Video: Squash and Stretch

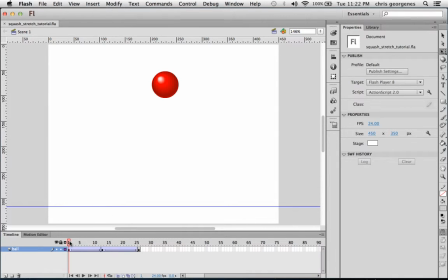[0:00]
All right, in this video, we are going to squash and stretch an object. In this case, the bouncing ball. This is a classic animation, so this will be fun. But a couple of things I want to point out before we begin the actual squash and stretch process.
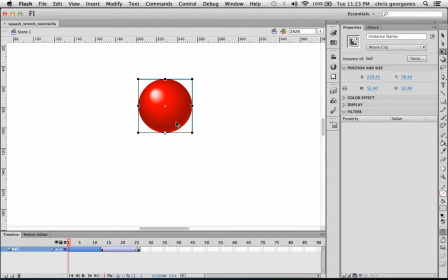[0:15]
I'm going to zoom in on the ball so you can see it a little bit clearer. Before I started applying tweens and animating the ball, you'll see that the center point is down here at the very bottom. This is the first thing I did before in the very first keyframe. This is the first thing I did in the very first keyframe, is I used the free transform tool.
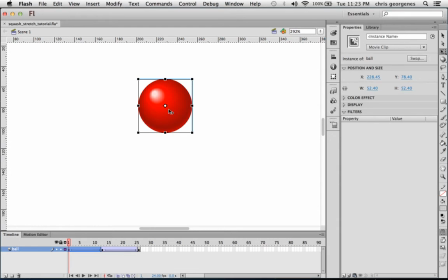[0:33]
By default, the center point was in the middle, okay? And I took that center point and I just simply dragged it down here to the very bottom.
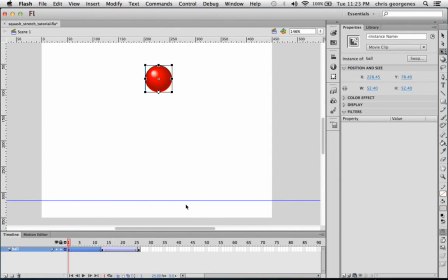[0:43]
The reason I did that, as I'll show you, I've created a guide layer here, a nice little horizontal guide layer. And this is my point of contact for the ball. So as it gets down here, it reaches that point of contact. Okay, so let me zoom in a little bit here.
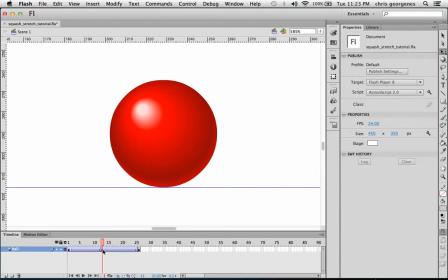[0:57]
And you can see how the ball hits that point of contact and stops, and then I motion tween it back up to its original position again. All right, so now this will come into play in a second when we actually start to apply the squash and stretch deformation of the ball. Now, before I do that, I want to create a few more
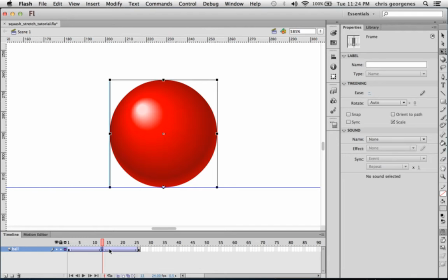[1:17]
keyframes to play with to actually apply this deformation at the bottom. So I'm going to hold down the Option key and click and drag this keyframe down here. And click and drag this.
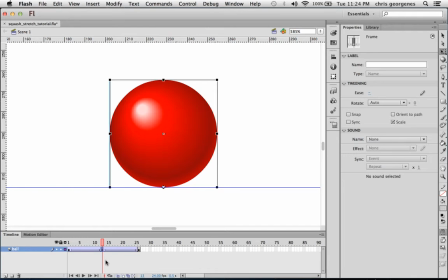[1:34]
So to duplicate this keyframe, the easiest way is to hold down the Option key and then click and drag it. And you'll see I've just created a duplicate. Now I'm going to repeat this procedure a few more times, and until I've created about 5 or 6 different keyframes down here.
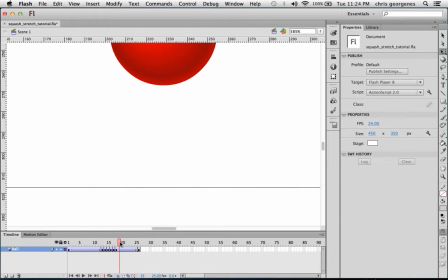[1:52]
You'll also notice that we actually ended up shortening the tween where the ball animates back up to its original position.
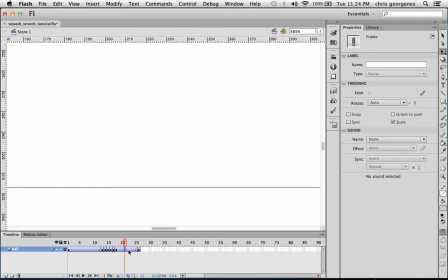[1:59]
So we want to insert a few more frames. I'm just going to click on a frame here anywhere within this tween and hit the F5 key a few times just to insert enough frames to make that tween span long enough.
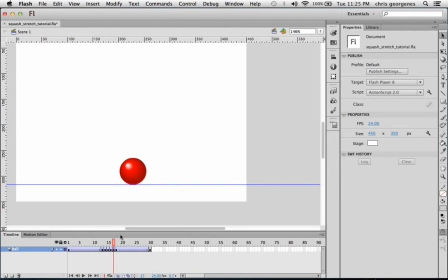[2:14]
All right, so now our animation, you'll see the ball hits our point of contact, and because all these keyframes are the same, it just stays there, and then it travels back up. By the way, I have actually added a little bit of easing
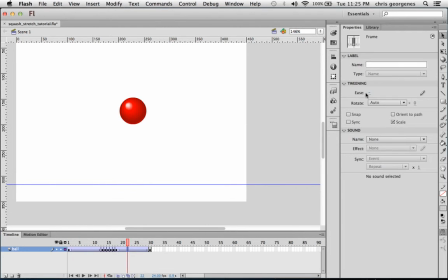[2:30]
to these tweens to give it more of a natural sense of gravity. So you can see there's a little bit of easing in and then easing out. All right, so now let's get to the actual squash and stretch. So the one very important thing to remember about squash and stretch is that,
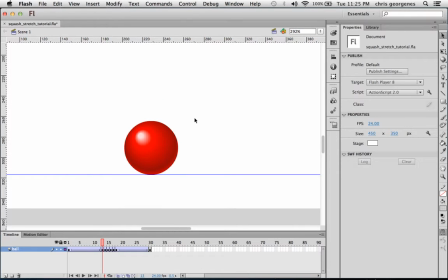[2:46]
like I said before, squash and stretch is a deformation of an object, okay? And that deformation can't possibly start to take place until after the object has actually hit its point of contact. So this second keyframe, we don't deform the ball at all.
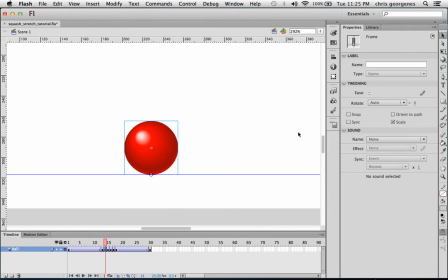[3:03]
It's the keyframe after. And to deform the ball, I want to just use the free transform tool like this. I'm also going to turn on onion skin. And I just want to be able to see a frame or two behind the current keyframe. So this is fine. So, like I said, here we are in the keyframe after the point of contact.
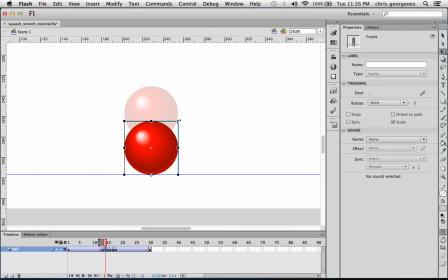[3:21]
This is where we start the deformation of the ball. It actually starts to stretch. Now, as much as it stretches outward, it's also going to squash roughly the same amount. Because if it doesn't, if it just squashes in one direction or it just stretches in another direction, then you're actually changing the volume of the object.
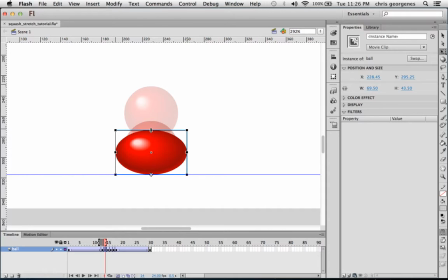[3:39]
And that actually can't happen in the real world. So we want to mimic real physics as much as possible here. So I'm going to squash it about that much, maybe even a little bit more to exaggerate it. I'm going to turn off my Snap to Objects tool.
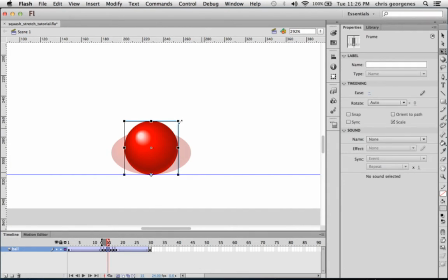[3:57]
And in the next frame, I'm going to squash it just a little bit more. Just about like that.